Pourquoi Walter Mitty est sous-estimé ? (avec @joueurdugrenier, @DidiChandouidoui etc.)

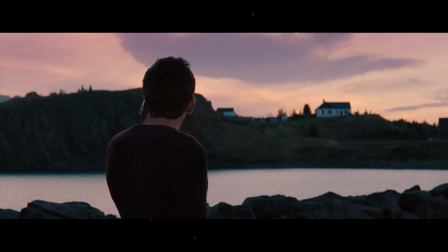[8:11]
Mais ce qui fait du bien, c'est de voir qu'il existe une communauté qui défend ce film, à la fois pour ses qualités et ses valeurs.
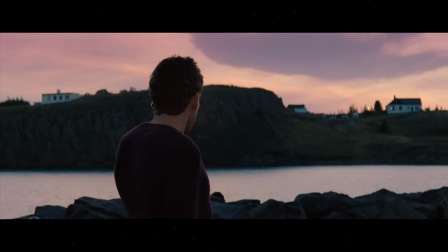[8:18]
Et c'est ce qui compte le plus. Et moi, mon rêve le plus fou, je pense que ce serait de pouvoir écrire et pouvoir réaliser un seul en scène où j'inviterais toute ma famille, tous mes potes, plein de gens que je connais pour venir le voir et ce serait l'acclamation totale et tout le monde me trouverait génial. Mon plus grand rêve, ce serait d'ouvrir une taverne médiévale avec genre de la bière et des tourtes. J'adorerais nager avec les requins, alors pas les énormes requins qui sont très impressionnants, mais plus les plus petits quand même. Parce que j'ai un amour inconditionnel pour tout ce qui est sous-marin, sous-océanique, bref, subaquatique. Faire du cinéma, parce que c'est ma passion, parce que j'en parle tous les jours, parce que je vis pour ça. L'idéal, ça serait de devenir réalisateur. Faire mes films, raconter mes histoires, toucher des gens. Bien vivre, potentiellement.
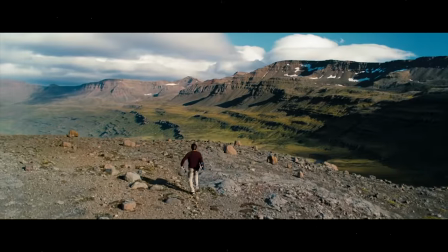[9:09]
Un film, ce n'est pas qu'une histoire, pas que des personnages. C'est aussi une image, des mouvements, des couleurs.
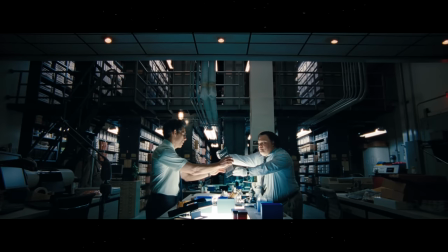[9:16]
C'est la combinaison parfaite entre l'image et le scénario. Le lien intrinsèque entre ces deux éléments fait émerger les émotions chez le spectateur.
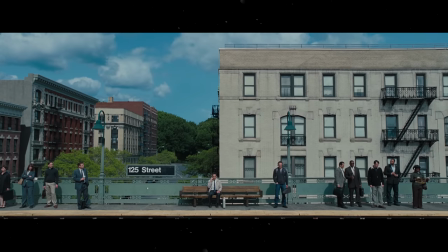[9:25]
À travers le travail de l'image sous tous ses angles, on apporte de la profondeur et de la subtilité au scénario.
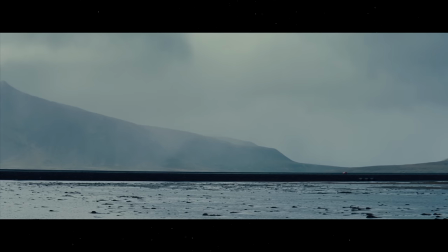[9:31]
L'image est au service de l'histoire.
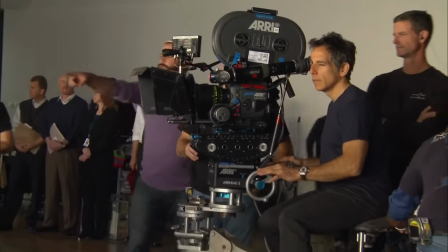[9:34]
Ben Stiller n'est pas à son premier coup d'essai en matière de réalisation, mais son cinquième film dénote par rapport aux autres, surtout par rapport au précédent, Tonnerre sous les tropiques.
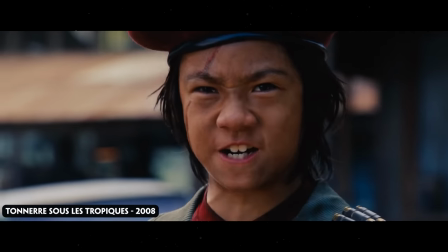[9:42] Où est ta ferme ? Américain !
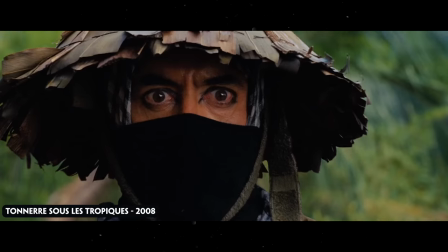[9:48] Ma ferme.
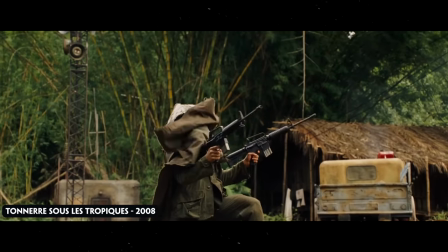[9:52]
Ferme ta gueule ! L'acteur-réalisateur est principalement connu sous le registre de la comédie,
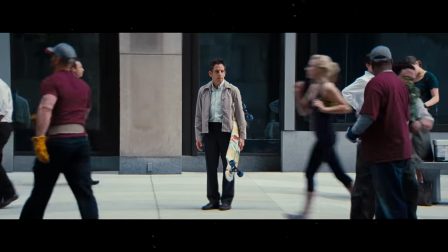[9:58]
Mais les années 2010 marquent un virage dans sa carrière. Et Walter Mitty, avec son ton inspirationnel et intimiste, peut en être le symbole clé.
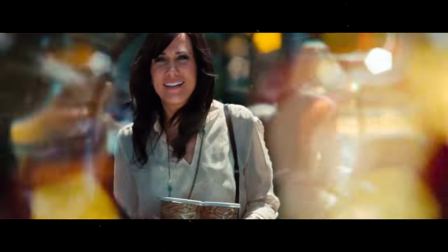[10:07]
Cette distinction se montre avec la mise en scène du film. J'ai été assez étonné de lire que beaucoup trouvent que cette dernière est sans âme.
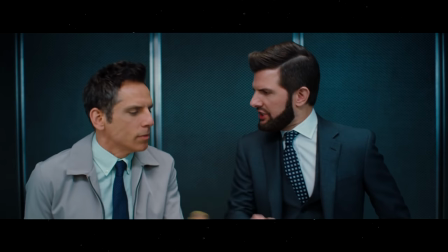[10:13]
Et je trouve ça assez sévère, parce que j'ai l'impression que les gens ont gardé l'image d'un Ben Stiller en tant qu'acteur comique et n'arrivent pas à l'associer avec un réalisateur dramatique.
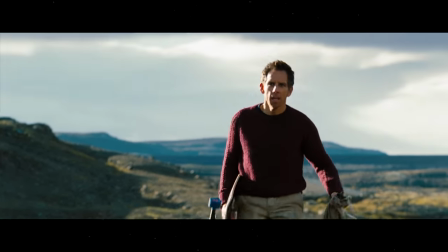[10:22]
Cette mise en scène a du sens et reflète l'état d'esprit de Walter. J'ai ressenti l'évolution et ses sentiments à travers l'image.
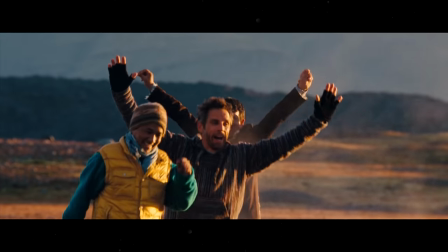[10:29]
Un vrai travail esthétique qui m'a touché par sa justesse. Le message se traduit par l'image.
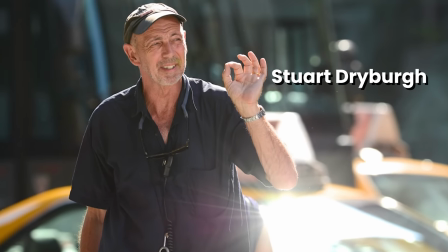[10:36]
On doit la photographie à Stuart Driberg, un chef opérateur qui a travaillé sur Mafia Blues et Bridget Jones,
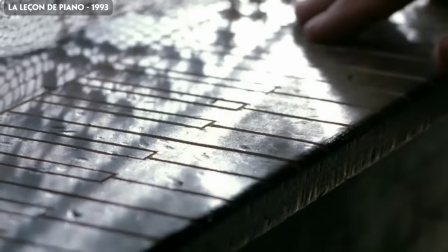[10:42]
mais qui a surtout été nommé à l'Oscar de la meilleure photographie avec La leçon de piano,
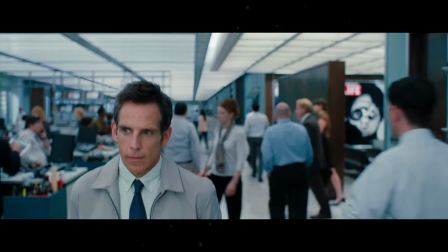[10:46]
et nominé au Satellite Award pour Walter Mitty. Nomination totalement méritée.
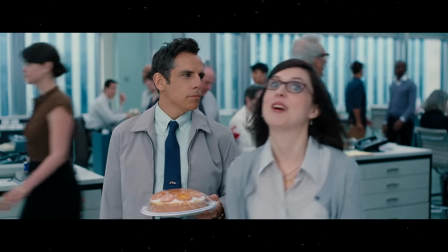[10:52]
Walter Mitty nous invite à sortir de nos rêves, pour s'affirmer aux yeux d'une réalité qui paraît effrayante ou austère.
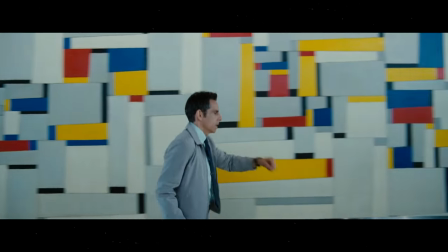[10:59]
L'équipe joue habilement avec les mouvements de caméra, les décors et les couleurs pour offrir une évolution au sein même du film.
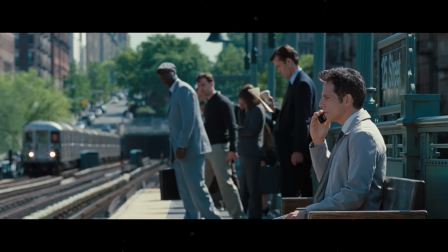[11:05]
Le jeu entre les couleurs chaudes et froides, entre les plans fixes et mobiles, seront déterminants.
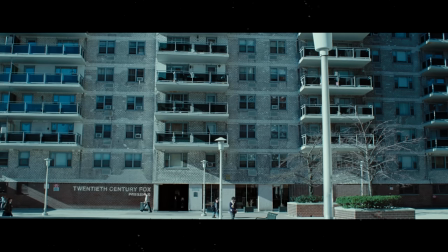[11:10]
Le film fait évoluer Walter dans une ville âpre, froide, à la teinte bleutée où les décors se ressemblent, où tout semble bien ordonné et uniformisé.
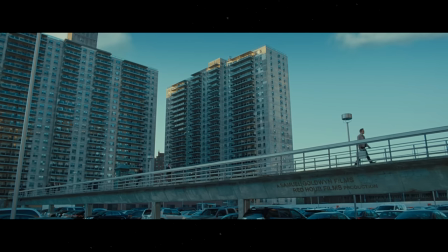[11:18]
Dès l'introduction, on sait que Walter n'a rien à faire ici, par rapport à ses mouvements, son costume et par rapport au décor.
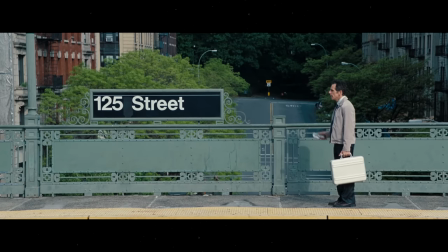[11:25]
À l'image d'un Walter Mitty qui est cloisonné, dans ce cadre oppressant, synonyme de normalité imposée par les standards sociaux.
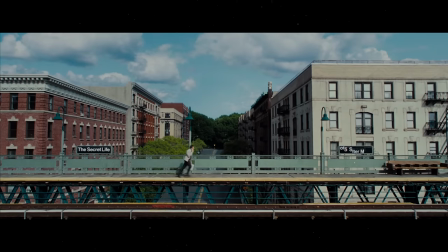[11:32]
Walter se sent écrasé, insignifiant dans cette vie qui va à toute vitesse, et où il ne se sent pas à son aise.
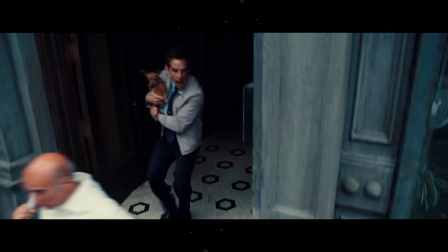[11:38]
C'est avec ses rêves, ses déconnexions, que Walter se sent bien, avec qui il arrive à trouver le courage nécessaire pour avancer.
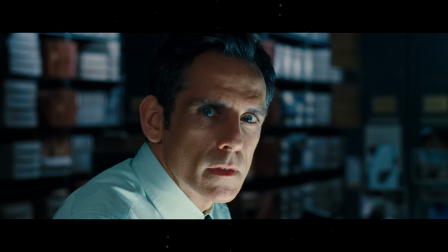[11:47]
Mais guidé par son instinct, Walter évoluera pour se démarquer et s'affirmer.
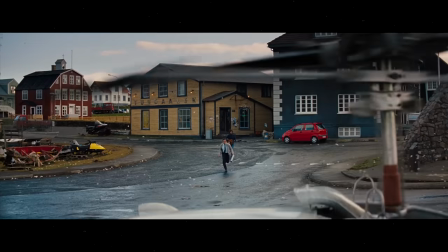[11:51]
Toutes ses intentions de mise en scène vont s'inverser pour épouser le point de vue de Walter. Être au plus proche de lui et ressentir sa prise de confiance et son ouverture au monde.
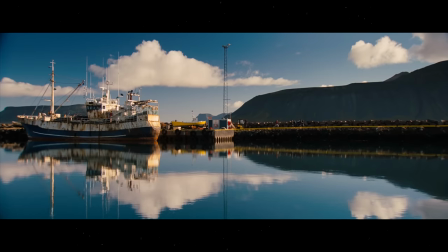[12:00]
Le film va progressivement aller vers une teinte de couleur plus chaleureuse et dynamique.
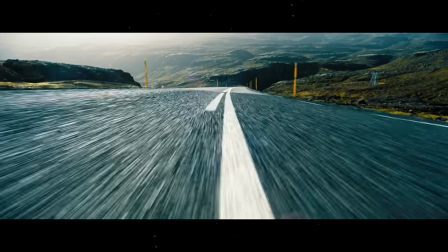[12:04]
La caméra devient plus audacieuse, plus volatile, et Walter navigue plus facilement dans ses grands paysages.
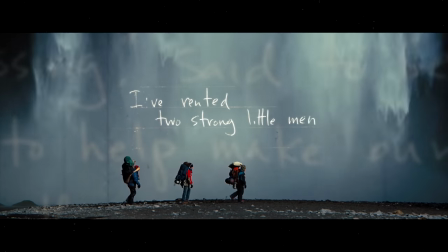[12:10]
Les effets de montage dynamisent le rythme. Il y a d'ailleurs cette scène que j'ai beaucoup aimée quand Walter revient de son premier voyage.